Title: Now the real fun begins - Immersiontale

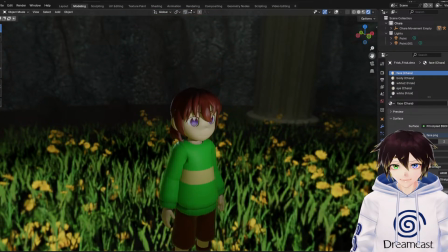732s
Plus, the pants have the same controls for the knees when moving, so that the pants don't get in the way.
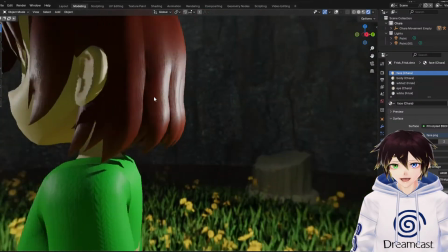739s
And then obviously the hair there, which is looking pretty nice. So I'm pretty happy about that.
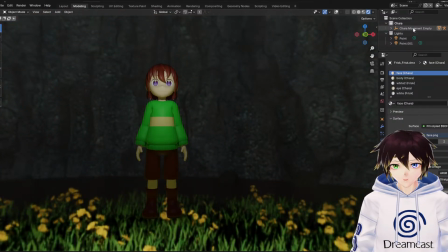745s
Also, the movement empty is named and everything else is named correctly.
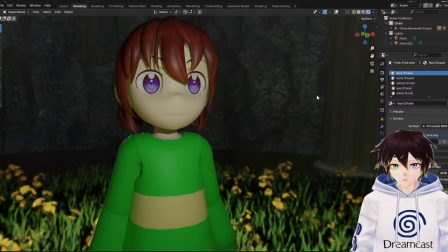751s
So that shouldn't be too bad. Copy and paste technique.
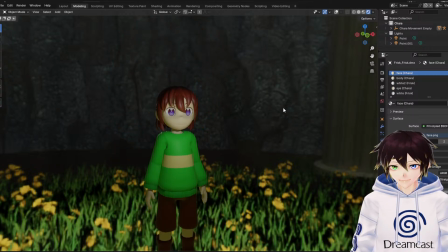756s
Yeah, like it's the ultimate copy and paste, because originally when I got Frisk's model, it came with all of this stuff, so it's not too bad. Damon says, it sucks my boiler's busted, so I need to get a mechanic over here, but they aren't going to be here till Wednesday.
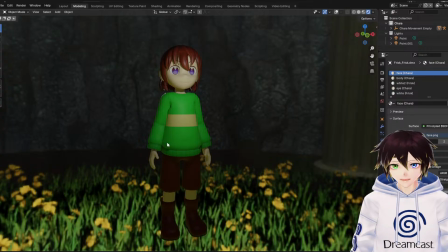773s
Oh, dude, that sucks. Hope you get that fixed real soon. But yeah, that's the preview of Kara.
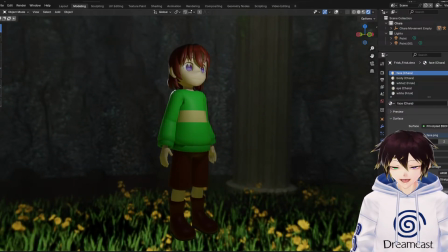781s
But the fun now comes in when I do this. Where is it?
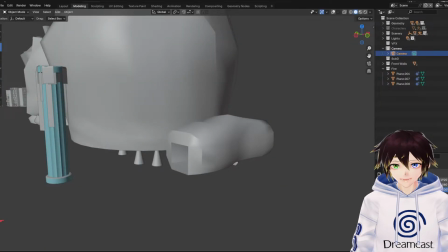786s
Can I just swap over to the next version? Aha! Here we go. So this is all new now.
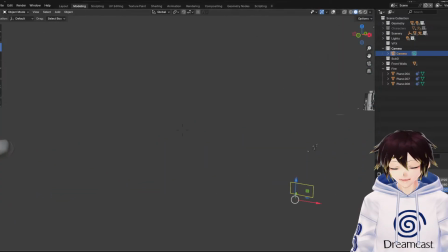791s
I think I might have shown this off a little bit, but if not, you're only going to see it in grey for the moment, right?
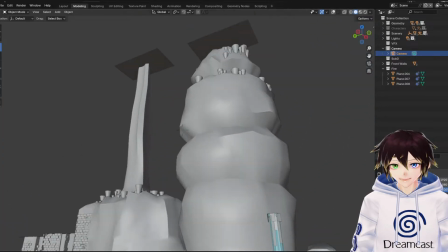796s
So what we have here is a bunch of assets and the rest of the intro for the ruins.
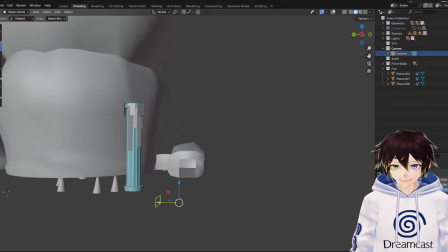802s
I split these up so that it saves just on frames and stuff.
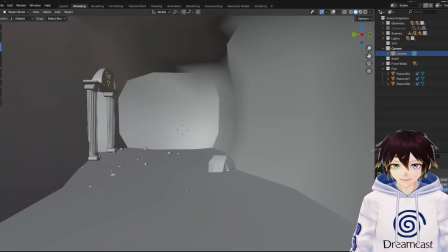806s
So what we have is, when Frisk is looking into that doorway from the previous scene, what we see is this hall, right?
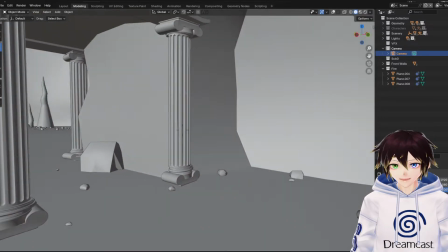814s
And I deliberately took that hall, continued it round, and then we've got the intro for the ruins, the rest of it.
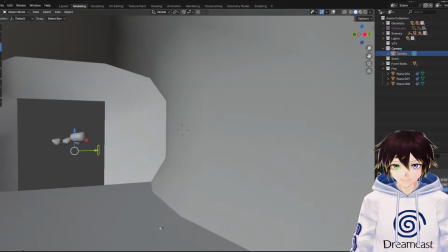822s
So when we come into here, we won't see down there. We don't need to worry about that because we won't be having a reverse shot.
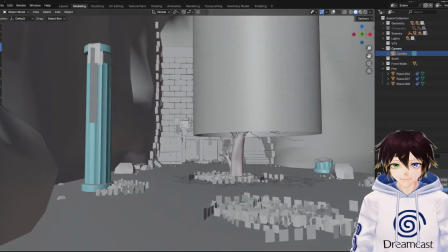829s
And then this extends all the way down.
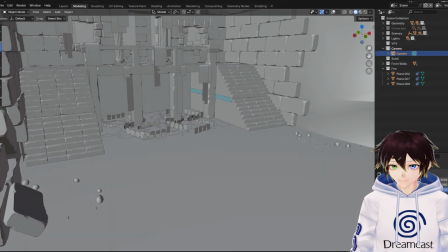831s
And of course, we've got like the fun things that we can do now, like with the plants, where we can make the plants move and everything else.
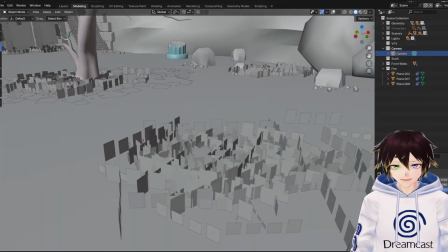838s
So that's going to be fun. Although some of these might need to be redone. Let's just double check.
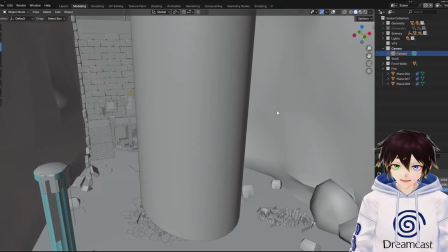848s
Did you know Discord was hacked recently? I changed my password because yes.
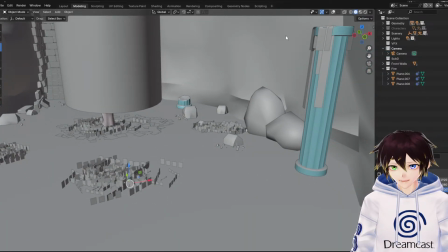852s
I don't know whether to mess around with that myself.
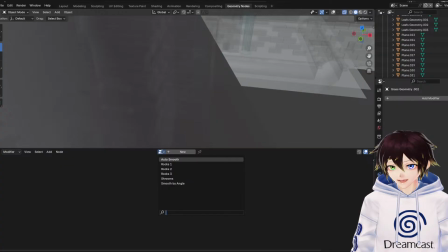860s
Let's see, geometry nodes. Did I think I might have made that a model already.
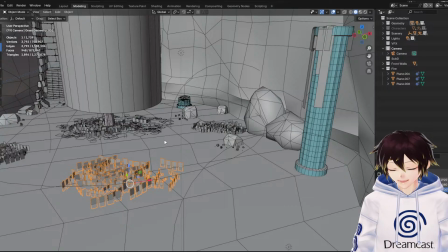868s
If that's the case, then literally,
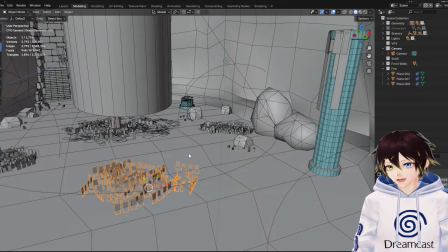873s
yeah, I might change my
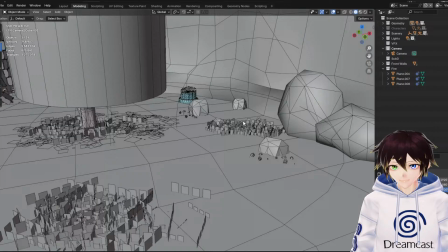878s
password as a result. They've had like the other hacking as well.
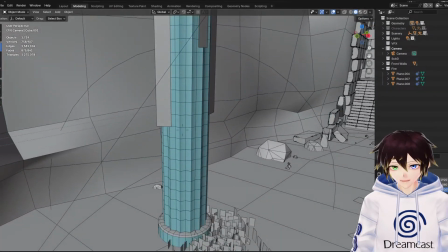883s
It was crazy. I need to make sure that material, or the materials for the pillars, are correct.
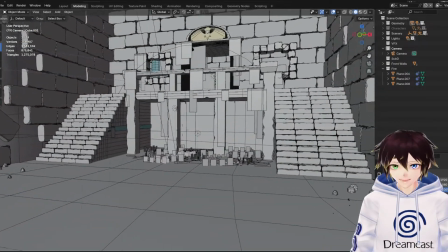887s
That everything has bump. But yeah, this is like the full-on intro now.
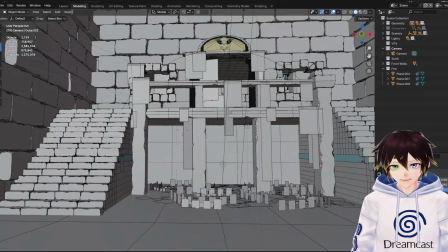892s
That's why this one's named like, this is where the fun begins, because essentially you could say that for a long time,
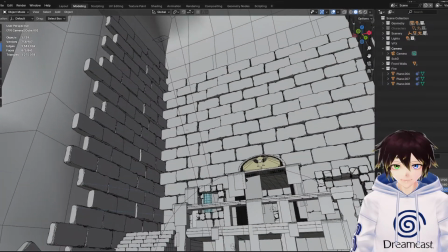899s
because of me like waiting for VA stuff and also working on the rest of the environment,
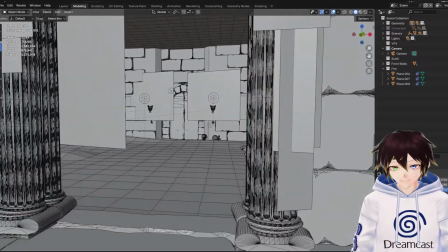904s
we have never got like a fully fully complete section.
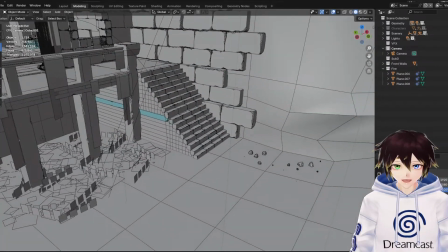910s
So now it's like, okay, we're finally getting to the point where we can get new content that nobody's seen before.
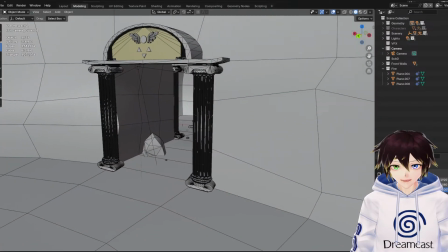920s
Damon. So what we're going to be doing is we're going to be walking into this environment now through this door.
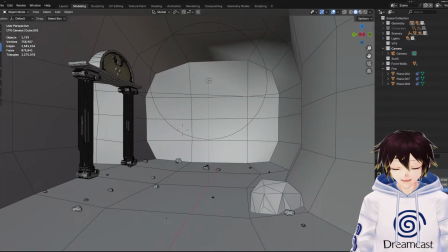928s
But part of the reason why I wanted to do the stream was literally to go over an idea for shot setup.
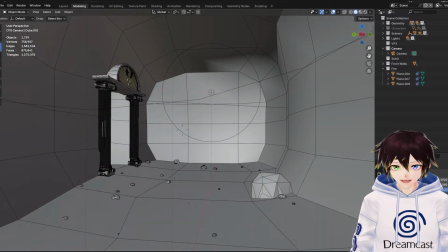935s
Because I don't think we should just follow Frisk all the time,
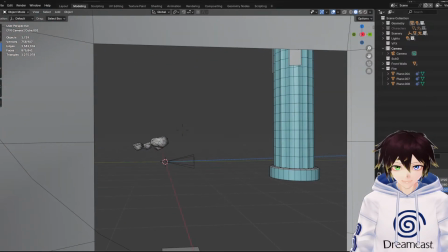939s
especially considering like this is the beginning or the continuation of the previous scene, so we can't really show this.
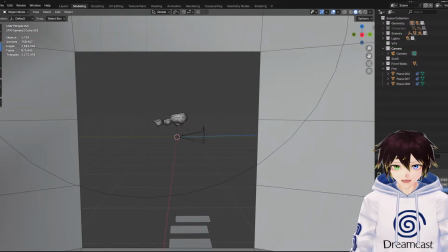947s
While we can show them in the other shot, maybe coming out of the grass and walking down into here,
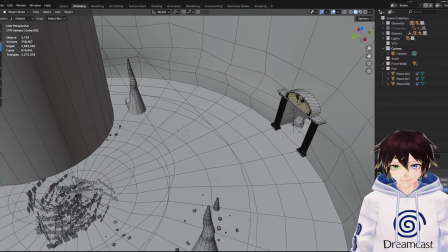953s
I think the establishing shot for this should be something like that, where we can see them coming out of there,
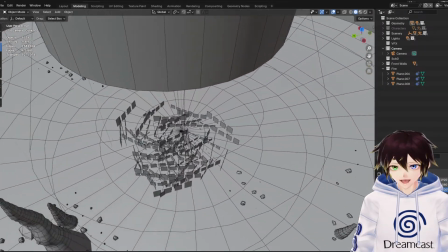961s
then going down, and then we get like the shot of Flowey, because Flowey's going to pop up here, and I figure I either
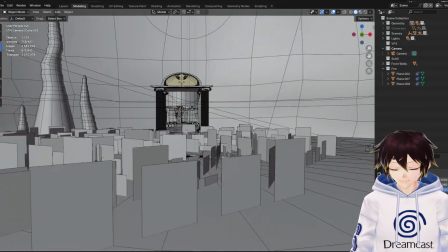968s
have Flowey pop up from the front, like this, or from behind like that,
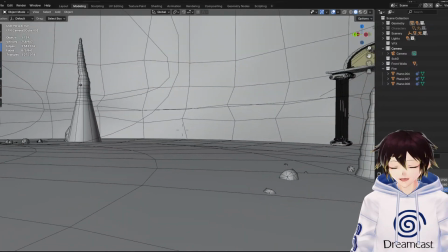975s
so we can see Frisk's reaction. And then we go to Flowey's close up.